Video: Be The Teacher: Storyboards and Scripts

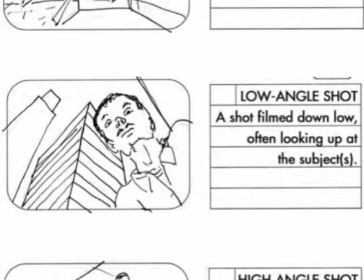(16:41)
So we would combine the shot type, the shot size, and the shot angle to create a striking image. It looks like a father who is very powerful may be scolding his son or daughter.
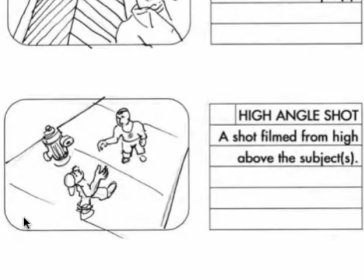(16:57)
Next we have a high angle shot, a shot filmed from high above the subject. These can be extreme long shots that show the city from up above, or it can be a shot where we see a character down below. Usually high angle shots like that make the character seem small or insignificant.
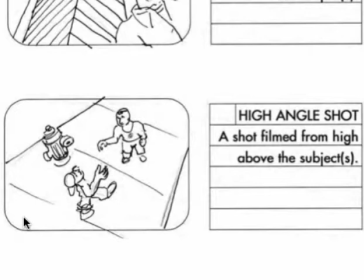(17:16)
It removes power from the character. So depending on the shot type and shot size you use, you give each of these shots a different look.
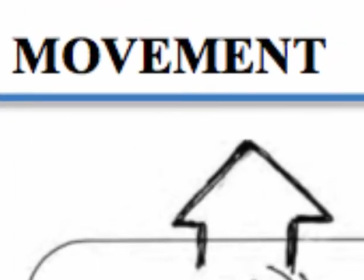(17:26)
Finally, we have camera movement and shot movement.
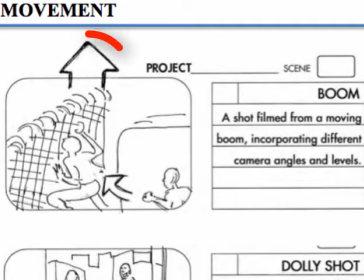(17:32)
Before we go into shot movement, notice this particular arrow, this open arrow. An open arrow suggests that the camera is moving. So here, the camera would be moving left and then up.
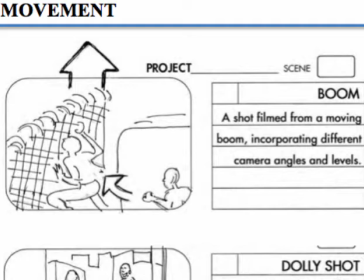(17:48)
This shot is a boom shot, a shot filmed from a moving boom incorporating different camera angles and levels. If you don't know, a boom is a long arm and you can put a mic or a camera at the end of it.
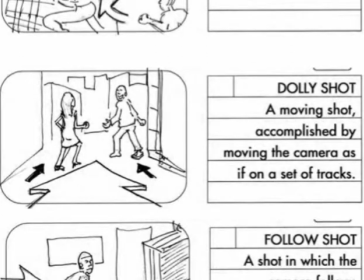(18:02)
Next we have a dolly shot, a moving shot accomplished by moving the camera as if on a set of tracks.
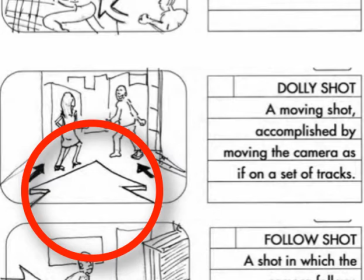(18:09)
The open arrow means the camera is moving. The dark arrows that are closed means the people are moving.
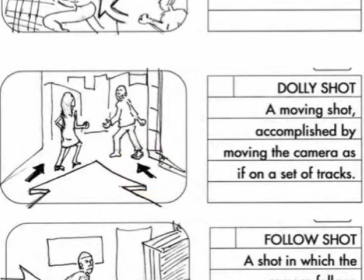(18:17)
So here we have the camera following the moving people.
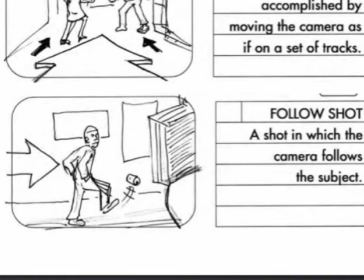(18:22)
Next we have a follow shot, a shot in which the camera follows the subject.
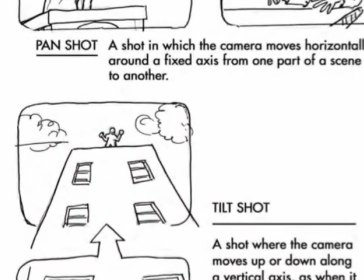(18:29)
Next, we have a pan and a tilt.
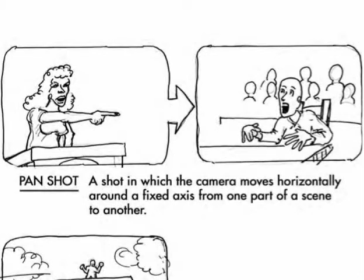(18:32)
A pan is a shot where the camera moves horizontally, left to right and right to left, around a fixed axis.
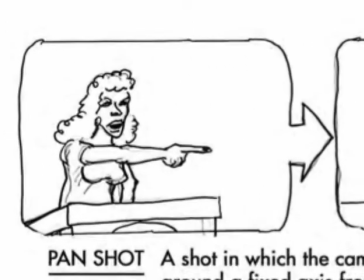(18:40)
That means that the camera is on a tripod and it is moving from left to right on that tripod.
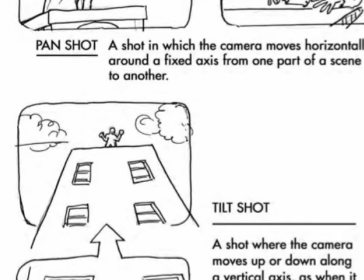(18:46)
And it is moving from one part of a scene to another. A tilt shot is a shot where, once again,
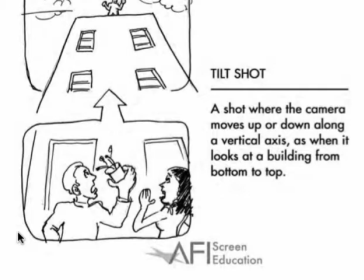(18:55)
the camera is on a tripod and moves up or down or vertically along a vertical axis,
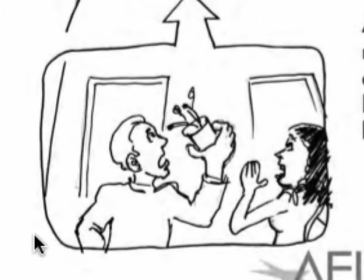(19:01)
as when it looks at a building from bottom to top or top to bottom.
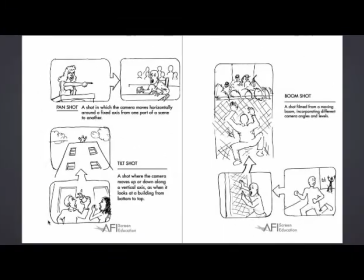(19:07)
And finally, here's another look at the boom shot. There you see a more significant boom shot, a shot where the character runs into the scene,
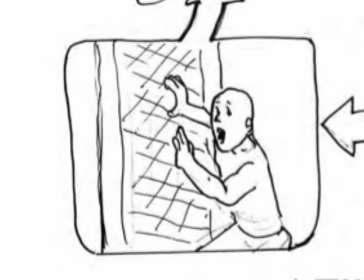(19:16)
the camera begins to follow as the character hits the fence, and then begins to climb that fence.
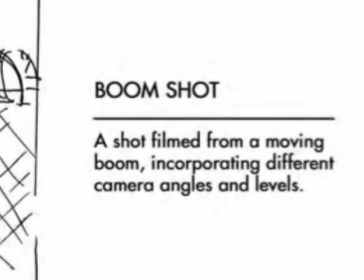(19:22)
It's a shot filmed from a moving boom and incorporates so many different camera angles and levels.
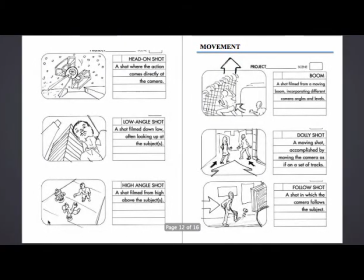(19:29)
Once you begin to understand the different types of shot movement, shot angle,
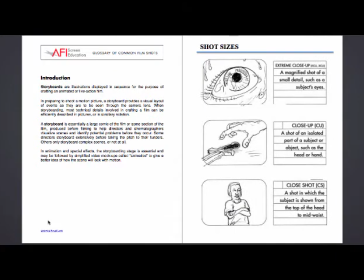(19:36)
shot type, and shot size, you can begin to combine those elements to create interesting and unique storyboards.
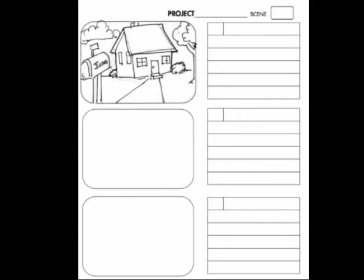(19:46)
For example, maybe you have an establishing shot that shows a location, such as a house.
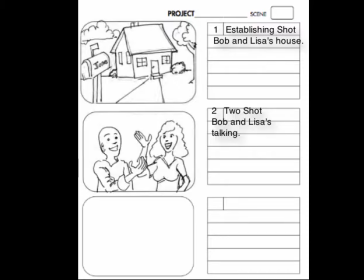(19:54)
Two characters that are inside that house talking with a two-shot, an over-the-shoulder shot,
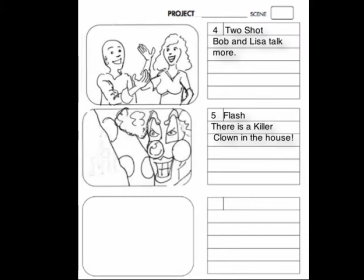(20:05)
back to a two-shot, and maybe a flash to a killer clown.
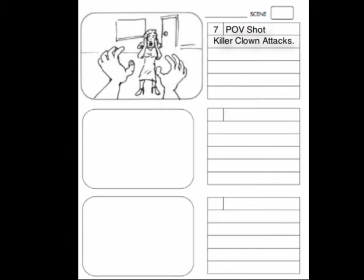(20:14)
After we cut back to our two-shot, You may get a point-of-view shot of the clown going after the woman in the scene.
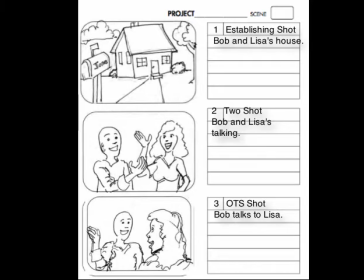(20:24)
You see how that works? The way we combine the different squares of a storyboard will help us to tell our story.
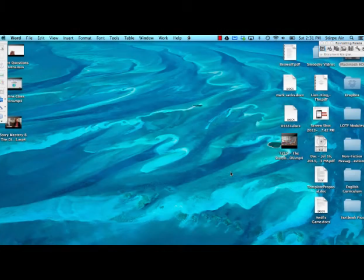(20:32)
So to recap, storyboards all start with our script.
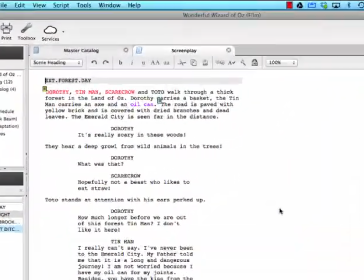(20:38)
We look into our script for the slugline, action,
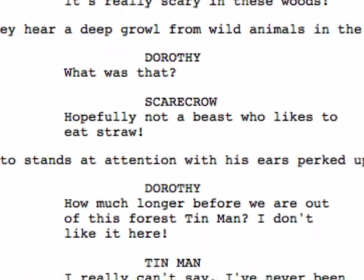(20:43)
dialogue, and for the important moments where we may need to get the camera closer up so the audience can learn something specific.